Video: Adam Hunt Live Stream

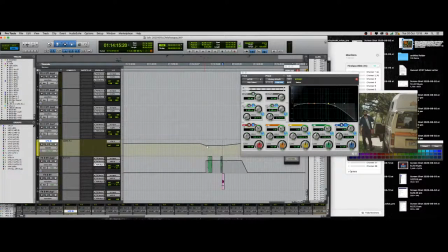Instead of just using volume, bit of volume, bit of EQ, bit of reverb.
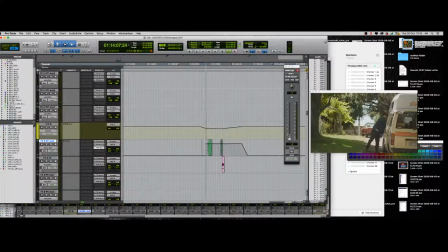Yeah, it's like the reverb's just like super wet, and you probably got it set up for other things as well.
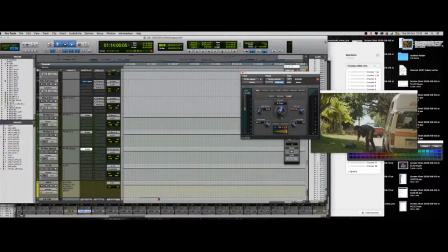Long decay, you know, even just... It is...
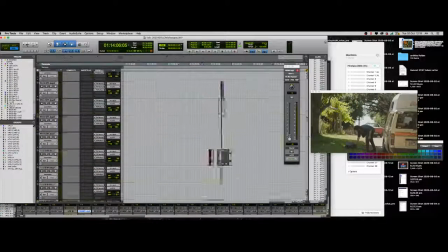You've probably got it set for the right thing, but it's that. And then also just turning down the reverb a bit there. Cool.
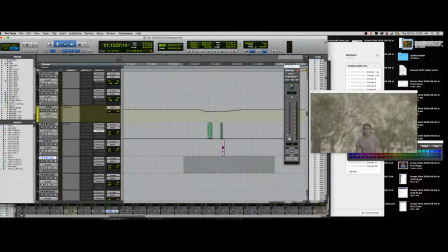But also, if you're getting to this stage where you just want to reverb everything, you can probably also just send it from your master down here. So we're sculpting, that's the EQ, and we can send off our reverbs here as well.
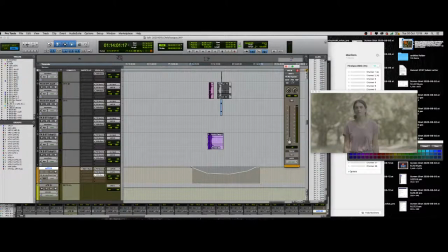Let's go, yep, that's fine.
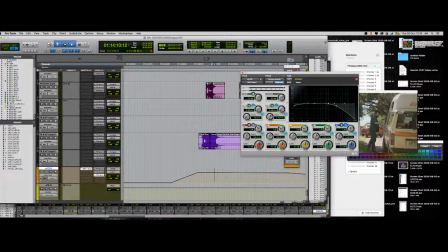Let's go hard and see where we can get to.
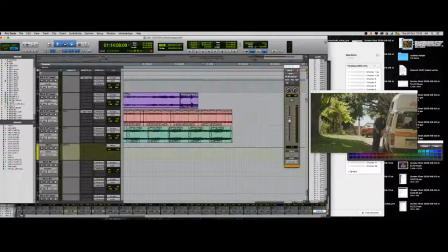like it can get a little bit on the nose if you're going too dreamy.
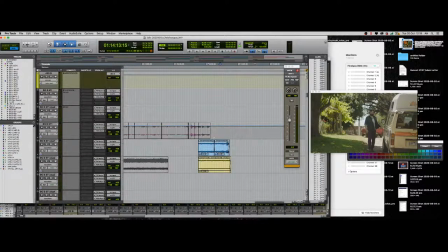I don't know if this quite justifies going this hard, and that's where maybe just turning the volume down works, but there's that. And then just probably getting the backgrounds out of the way a bit.
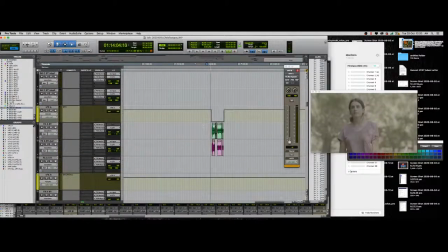I think just turning that reverb down a bit, so it's not too dreamy on the nose.
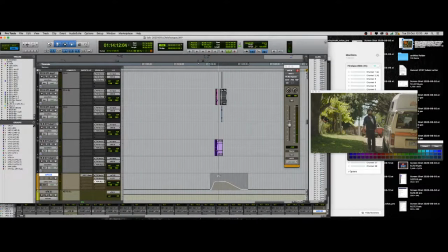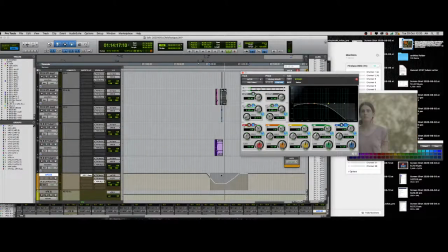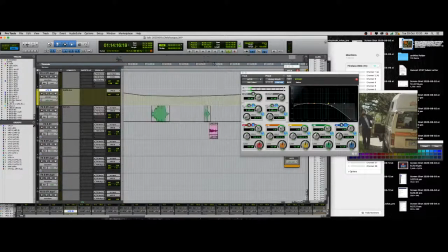Sounding a little bit of the high end of that opening is, that's where it gets a bit,
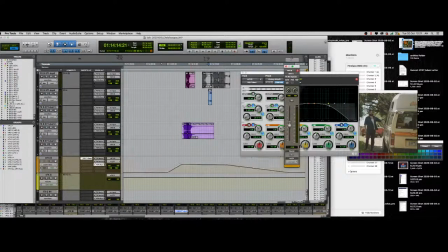maybe we need more reverb there. So it's just like little bits on and little bits off. This feels very close, but it might be in another group, I don't know.
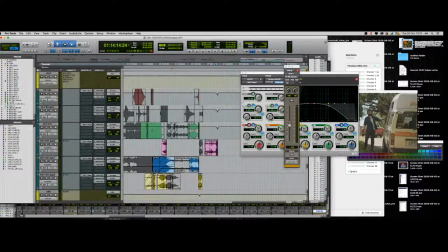Cloth generally off unless you feel like you need it. Yeah, wind chimes is kind of nice, but I like the ending.
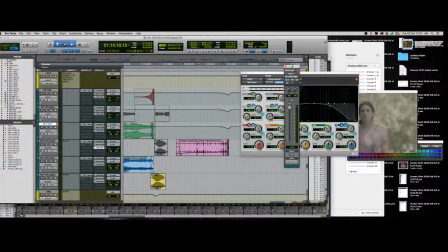Yeah, I'll put that more into reverb and turn it down. I think it might be the chimes that is kind of making me feel it's a bit too nice.
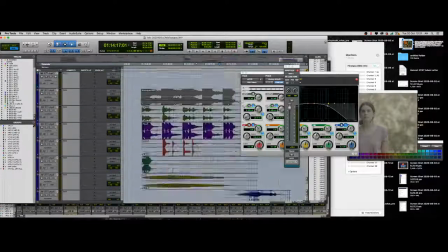Or something like that. Yeah, you got your reverb going off. All sounds good.
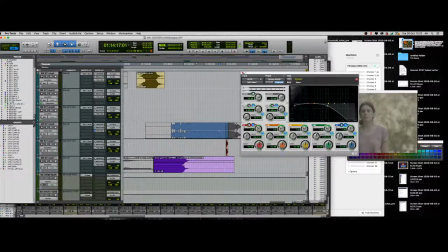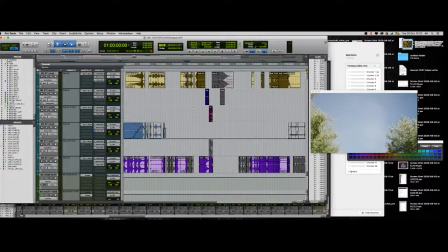Yeah. Let's just meet back in the other room. I've got to jump ship soon, so... But everyone's sounding